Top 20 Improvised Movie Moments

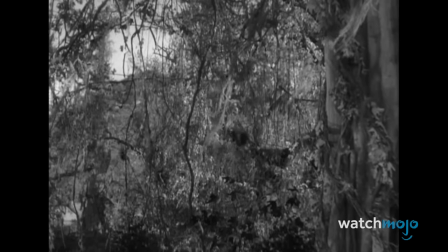501s
When it came to bringing that noise to the screen, Olympic swimmer and once competitive yodeler Johnny Weissmuller was the first actor to succeed where others had failed.
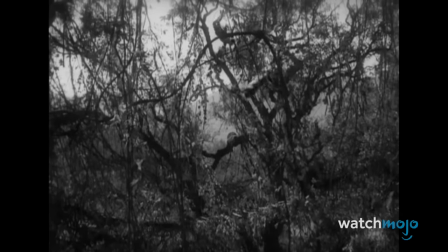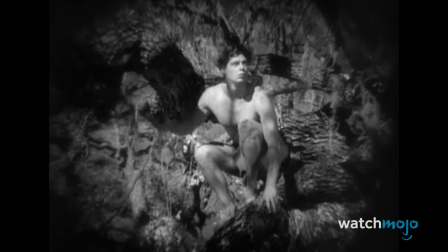515s
Tasked with inventing a call to summon his jungle crew, Weissmuller, and apparently some Hollywood sound editing trickery,
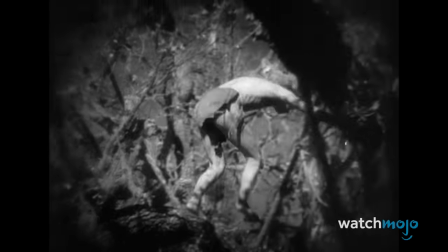521s
combined to create one of the most celebrated, imitated, reused, and easily recognized sound bites in film history.
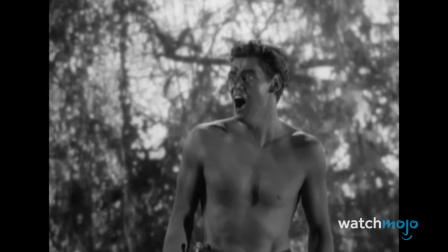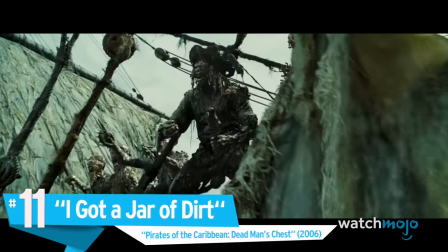534s
Number 11. I Got a Jar of Dirt. Pirates of the Caribbean, Dead Man's Chest.
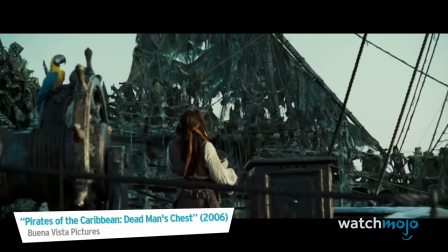539s I'll handle this, mate.
When Jack Sparrow was given the jar of dirt, he was unsure of its power.
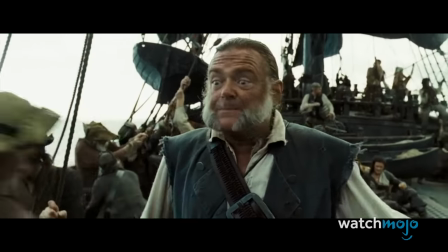546s
But when he comes face to face with Davy Jones and the Flying Dutchman, he can't help but flaunt it a little.
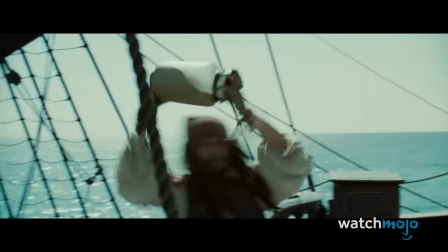551s
The script simply had Jack Sparrow calling Davy Jones' names with some schoolyard-level taunting, but that didn't sit well with Johnny Depp.
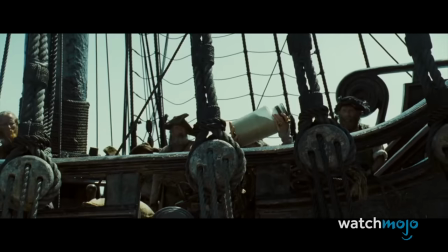558s
The reactions of the rest of the actors are genuine confusion and surprise, as Depp falls down the stairs,
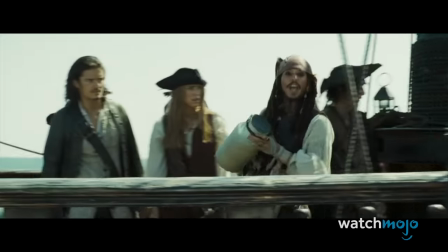563s
only to get up and sing the infectious little ditty to further taunt Jones.
I got a jar of dirt, I got a jar of dirt, and guess what's inside it?
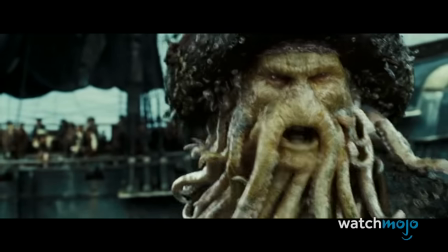574s Enough!
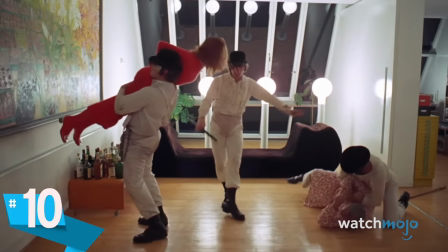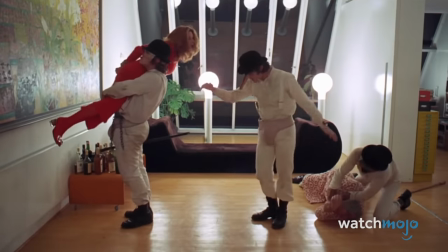584s
Always a perfectionist, Stanley Kubrick shot and re-shot the scene where the main group of droogs engages in their
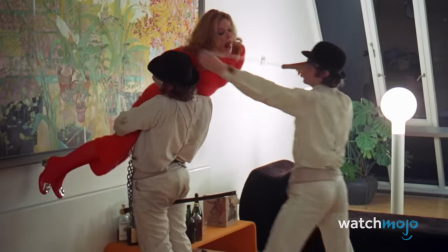591s
brand of ultraviolence. which in this case involved beating and gang rape.
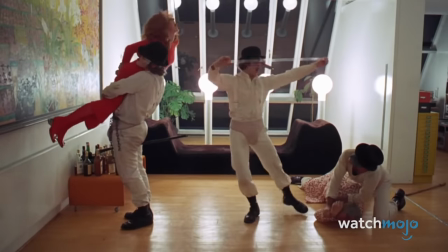596s
But the scene still felt empty, so Kubrick instructed actor Malcolm McDowell to inject a little spontaneity, which he did to the tune of Singing in the Rain.
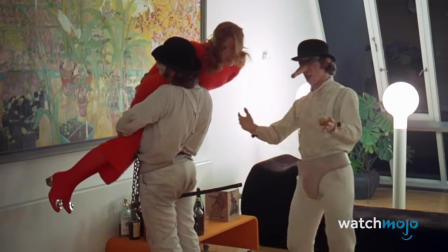609s
Taking this classic old song and twisting it into such a creepy scene turns out to be a terrifying blend of happiness and evil,
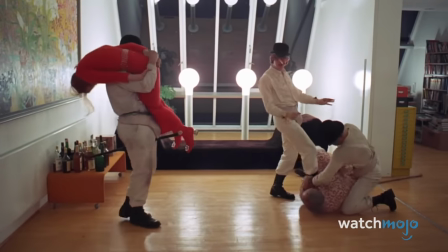616s
and one that will be seared into our brains forever.
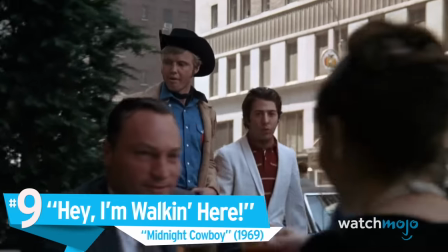622s Come on with a raise!
Number 9. Hey, I'm walking here. Midnight Cowboy.
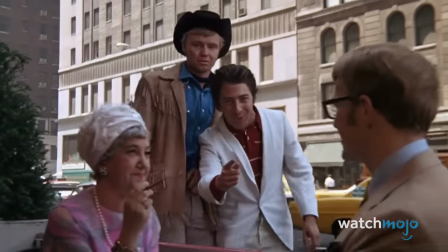628s
Though there's some debate about whether the scene was actually unscripted, it's still a memorable movie moment that Dustin Hoffman claims to have improvised.
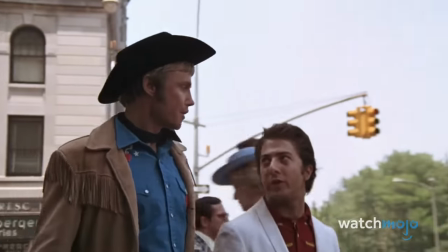635s
He and Jon Voight are walking NYC streets discussing the ins and outs of the gigolo business when BAM!
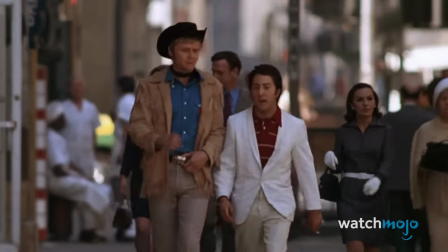640s
A taxi works its way into the shot, almost running Hoffman down and prompting him to deliver the endlessly quotable line.
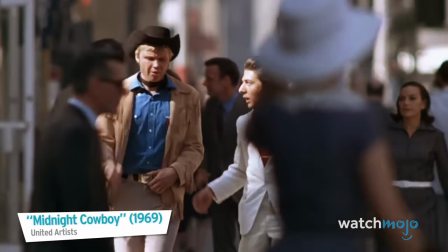647s And that's where old Daniel comes in, you know what I mean?
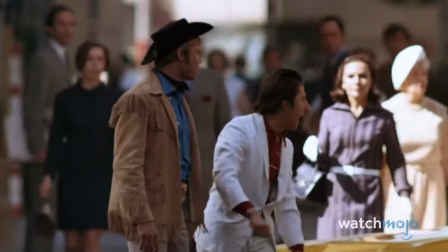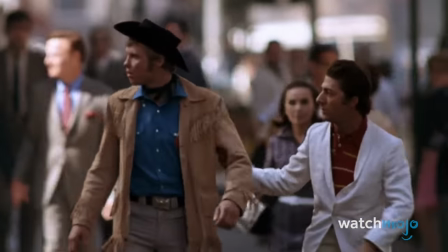659s
Hoffman has said that while he uttered those iconic words what he really wanted to say was hey we're
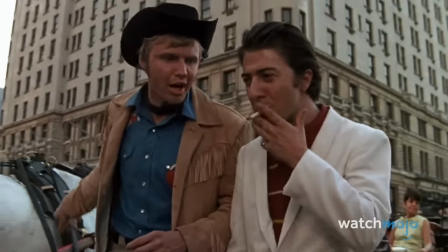664s
making a movie here but method acting's his game so he's stating character the entire time
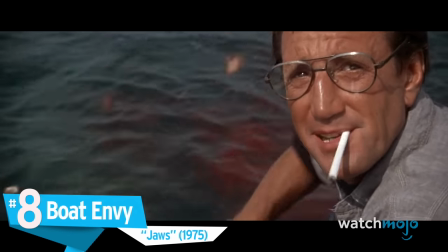673s
number eight boat envy jaws this ain't just any shark chief brody knows it and so did the actor playing him.
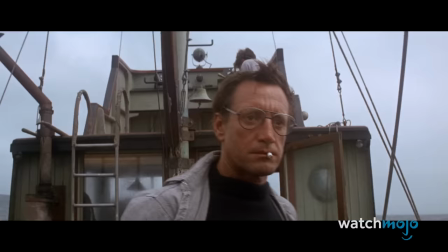681s
In fact, Roy Scheider was the one who came up with the film's most famous line off the cuff.
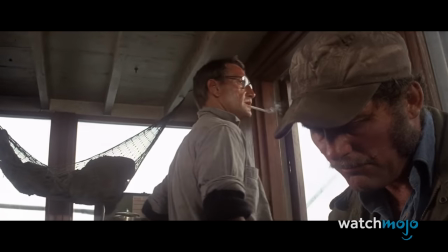685s
The first time we actually get a look at the giant great white, Scheider decided to cut the tension with a one-liner that earned its spot in the annals of film history.
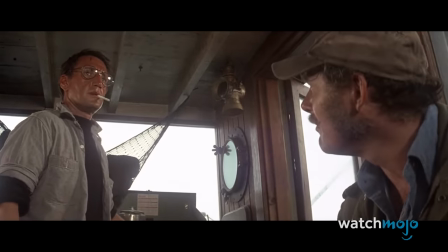693s You're gonna need a bigger boat.
He didn't come up with the phrase on the spot though, it was actually a common saying on the set.
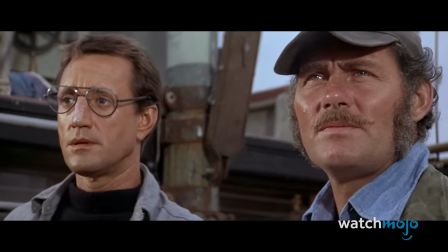699s
As the story goes, the film's producers didn't spring for a big enough barge to hold all the equipment,
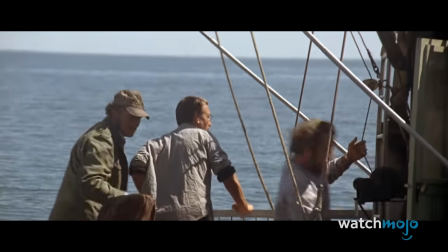704s
so saying you're gonna need a bigger boat became a running joke among crew members you're gonna need a bigger boat right
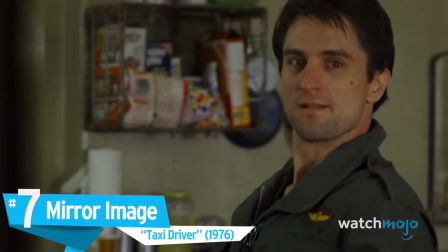710s
number seven mirror image taxi driver martin scorsese encourages actors to contribute to his
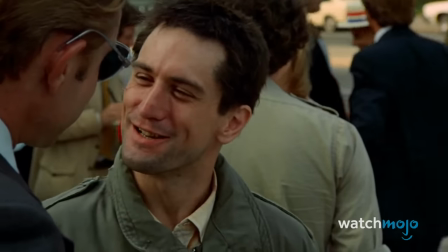716s
films and this is one case where he hit pay dirt the script read
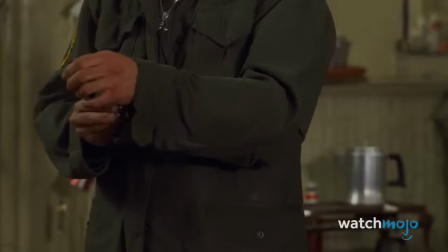720s
travis speaks to himself in the mirror robert de niro turned those instructions into one of the
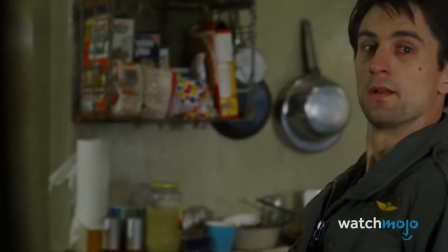725s
most famous and oft-quoted sequences in cinema history you talking to me
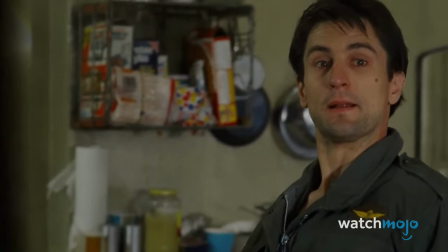729s
perfectly capturing travis bickle's loneliness and alienation this scene has been
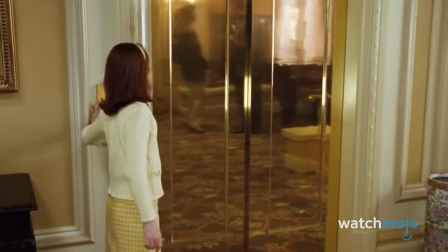734s
cited as the one that says the most about his flawed personality. It's gone on to be referenced time and time again in movies and TV shows alike.
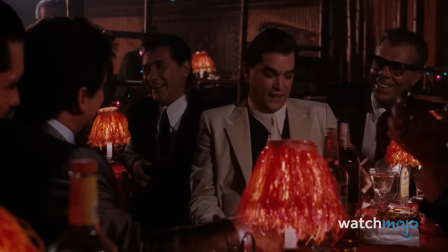756s
Even if you've never seen this flick, there's one scene you surely know.
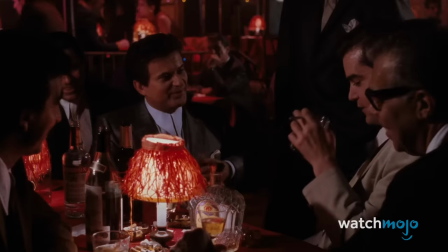760s
Scorsese again allowed actors to invent dialogue, which he would retroactively add into the script. And Joe Pesci nabbed an Oscar by showing he could turn on a dime.
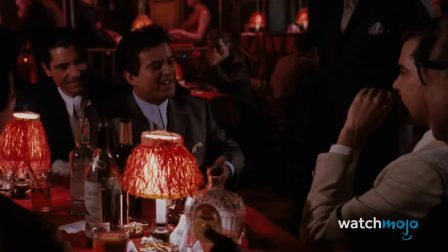773s
Not only does his improvised diatribe explain his character,
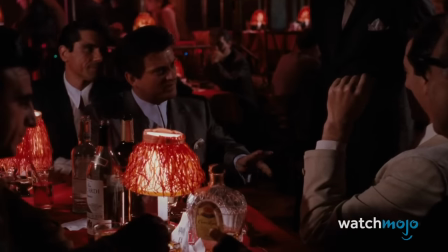779s
it also stops his buddies dead in their tracks and has audiences holding their breath.
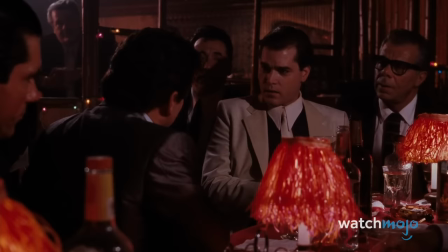784s
He manages to keep the tension going just long enough to really emphasize the humor when he finally lets up and admits he's joking.
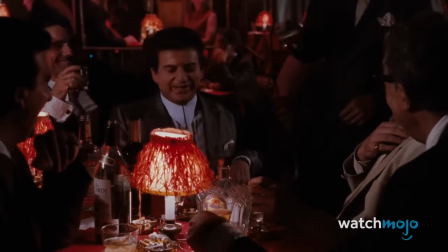791s I almost had him! I almost had him! You stuttering prick, yeah? Frankie, was he shaking?
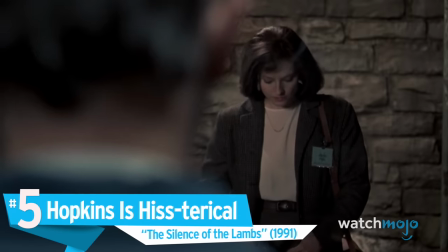799s
Number 5. Hopkins is hysterical. The Silence of the Lambs.
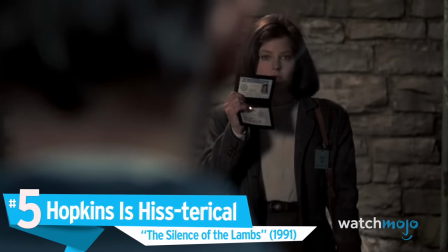804s Closer, please.
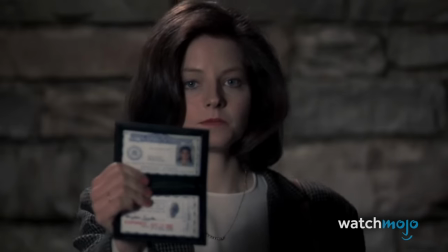807s Closer.
Sir Anthony Hopkins is still haunting our dreams with his portrayal of cannibalistic serial killer Dr. Hannibal Lecter,
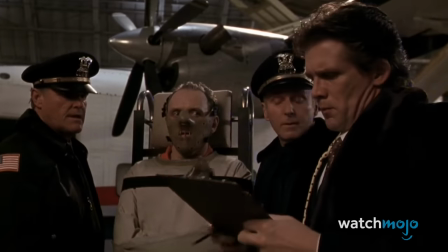815s
and the scene where he's introduced is arguably his creepiest. And yes, we're counting the muzzle.
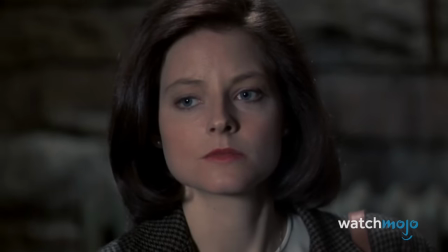823s
The mounting tension and quiet hostility between Hannibal and Clarice is palpable, and one sound sums it up best.
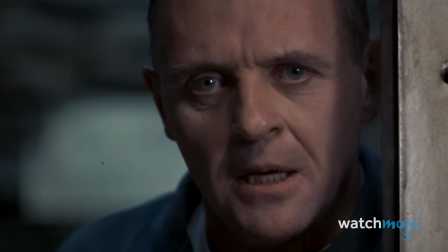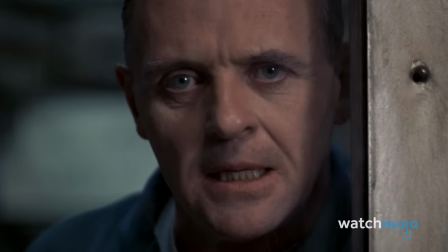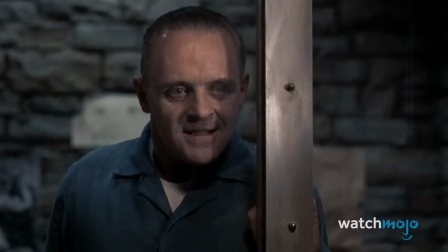841s
Call it a hiss, a slurp, whatever. Hopkins invented it on the spot to spook Clarice, creeping us all out at the same time.
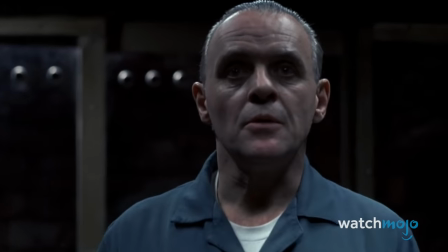849s
We'll never be able to get this eerie moment out of our heads. And for that, he more than deserves his Oscar.
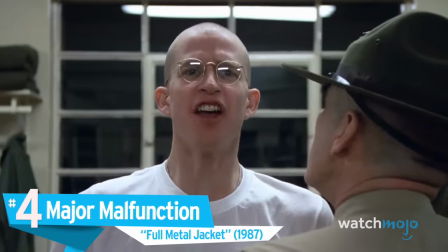855s
Number four, major malfunction, full metal jacket.
Why you little maggots? You make me want to vomit!
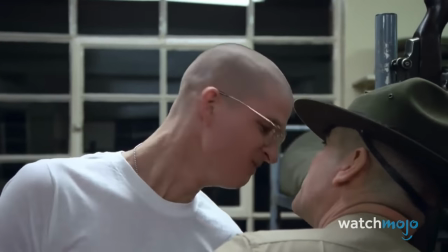861s
What's the best way to portray how brutal drill instructors are? Hire a real one, obviously.
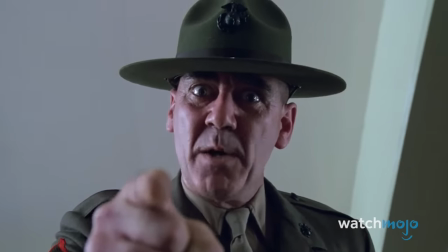867s
Stanley Kubrick originally enlisted ex-Marine R. Lee Ermey as a consultant for his war flick, thinking he wasn't vicious enough for the drill sergeant role.
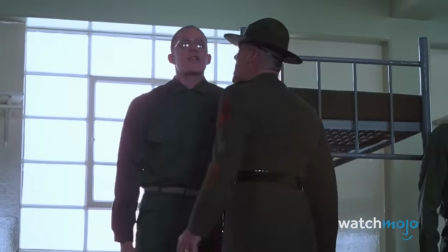875s You at best un-f**k yourself or I will unscrew your head and check down your neck!
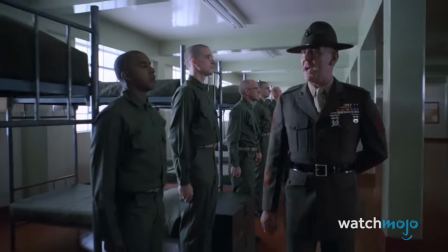880s
But Ermey proved him wrong, and wound up chewing out recruits for almost 40 minutes straight as Gunnery Sergeant Hartman.
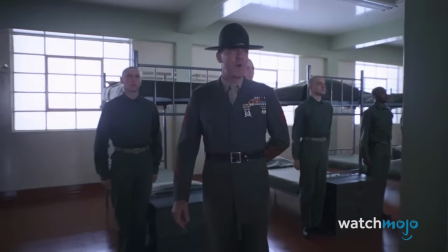887s You are pukes. You are the lowest form of life on earth. You are not even human f**king beings.
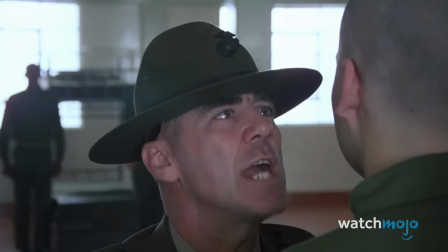893s
Oh, and he invented about half of his own dialogue, spouting one-of-a-kind insults and unique nicknames left and right.
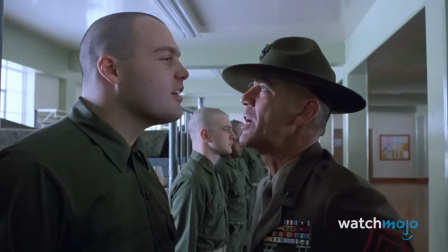900s From now on, you're Gober Pyle! Sir, yes, sir! Do you think I'm cute, Private Pile? Do you think I'm funny?
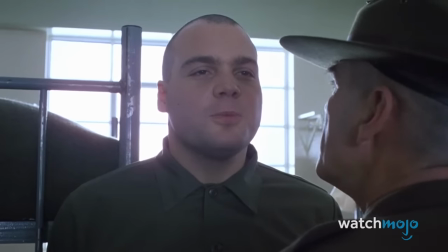905s Sir, no, sir. Then wipe that disgusting grin off your face. Sir, yes, sir.
One thing is for sure, we would not want to be on the receiving end of one of his rants.
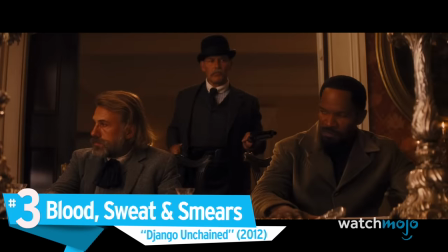915s
Number three, Blood, Sweat, and Smears, Django Unchained.
Would you be so kind as to collect the pistol hanging off these boys' hips here?
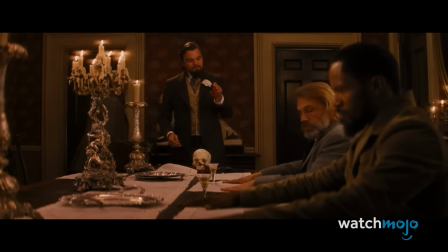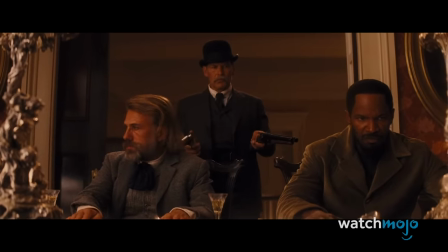928s Thank you ever so much.
When injured on the job, most people would take a 30-second breather before continuing with their day. not Leonardo DiCaprio.
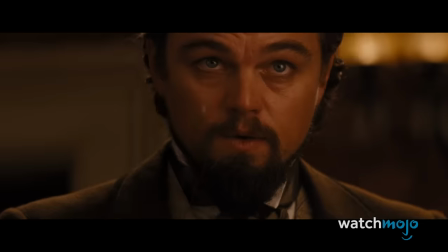936s
He got so into character for Django Unchained that when he slammed his hand down onto a table during a tense scene,
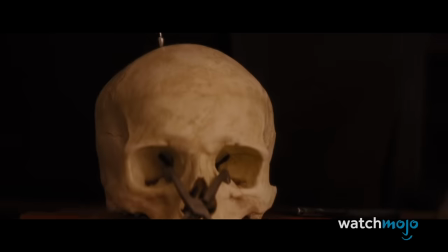942s
smashing a glass and cutting his hand so badly he required stitches, he just kept right on with his racist rant.
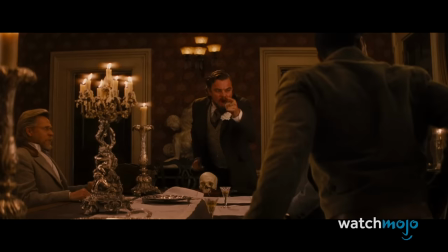948s Lay your palms flat on that tabletop. If you lift those palms off that turtle shell tabletop, Mr. Pooch is gonna let loose with both barrels that sawed off.
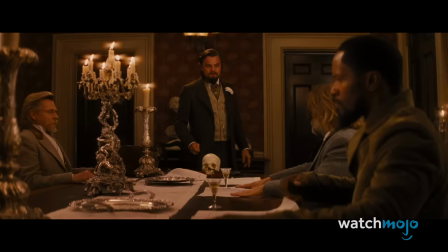956s
Apparently, the room erupted into a standing ovation after the take.
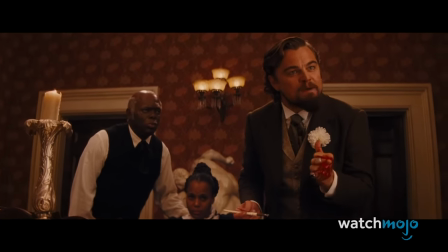960s
DiCaprio even worked the blood into the scene by smearing it across an obviously horrified Kerry Washington's face.
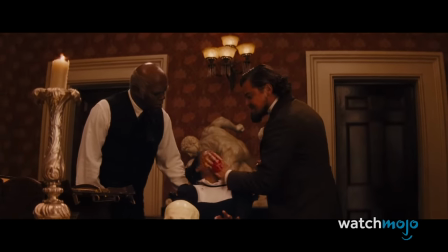967s If y'all think my price for this d**k here is too steep, what I'm gonna desire to do is...
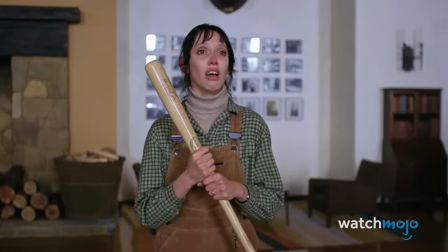979s
Mirroring the plot of this Stephen King adaptation, Stanley Kubrick caused the downward mental spiral of some of his actors, mainly Shelley Duvall.
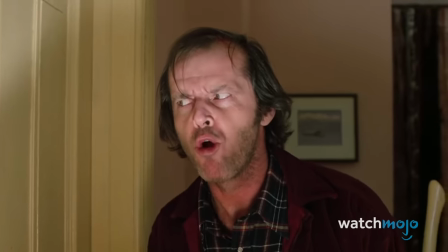987s
Helping him along was Jack Nicholson, who improv'd the film's shining moment.
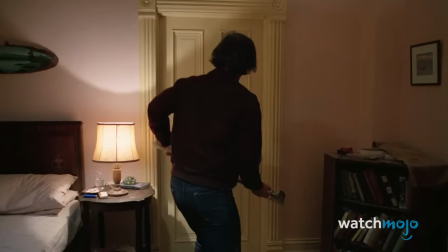993s And I'll toss, and I'll blow your house in.
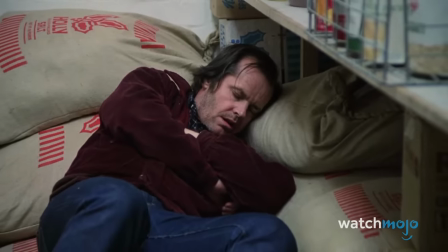998s
After chasing his family into a bathroom, Jack borrows a popular late-night catchphrase to add comedy and creepiness to the scene.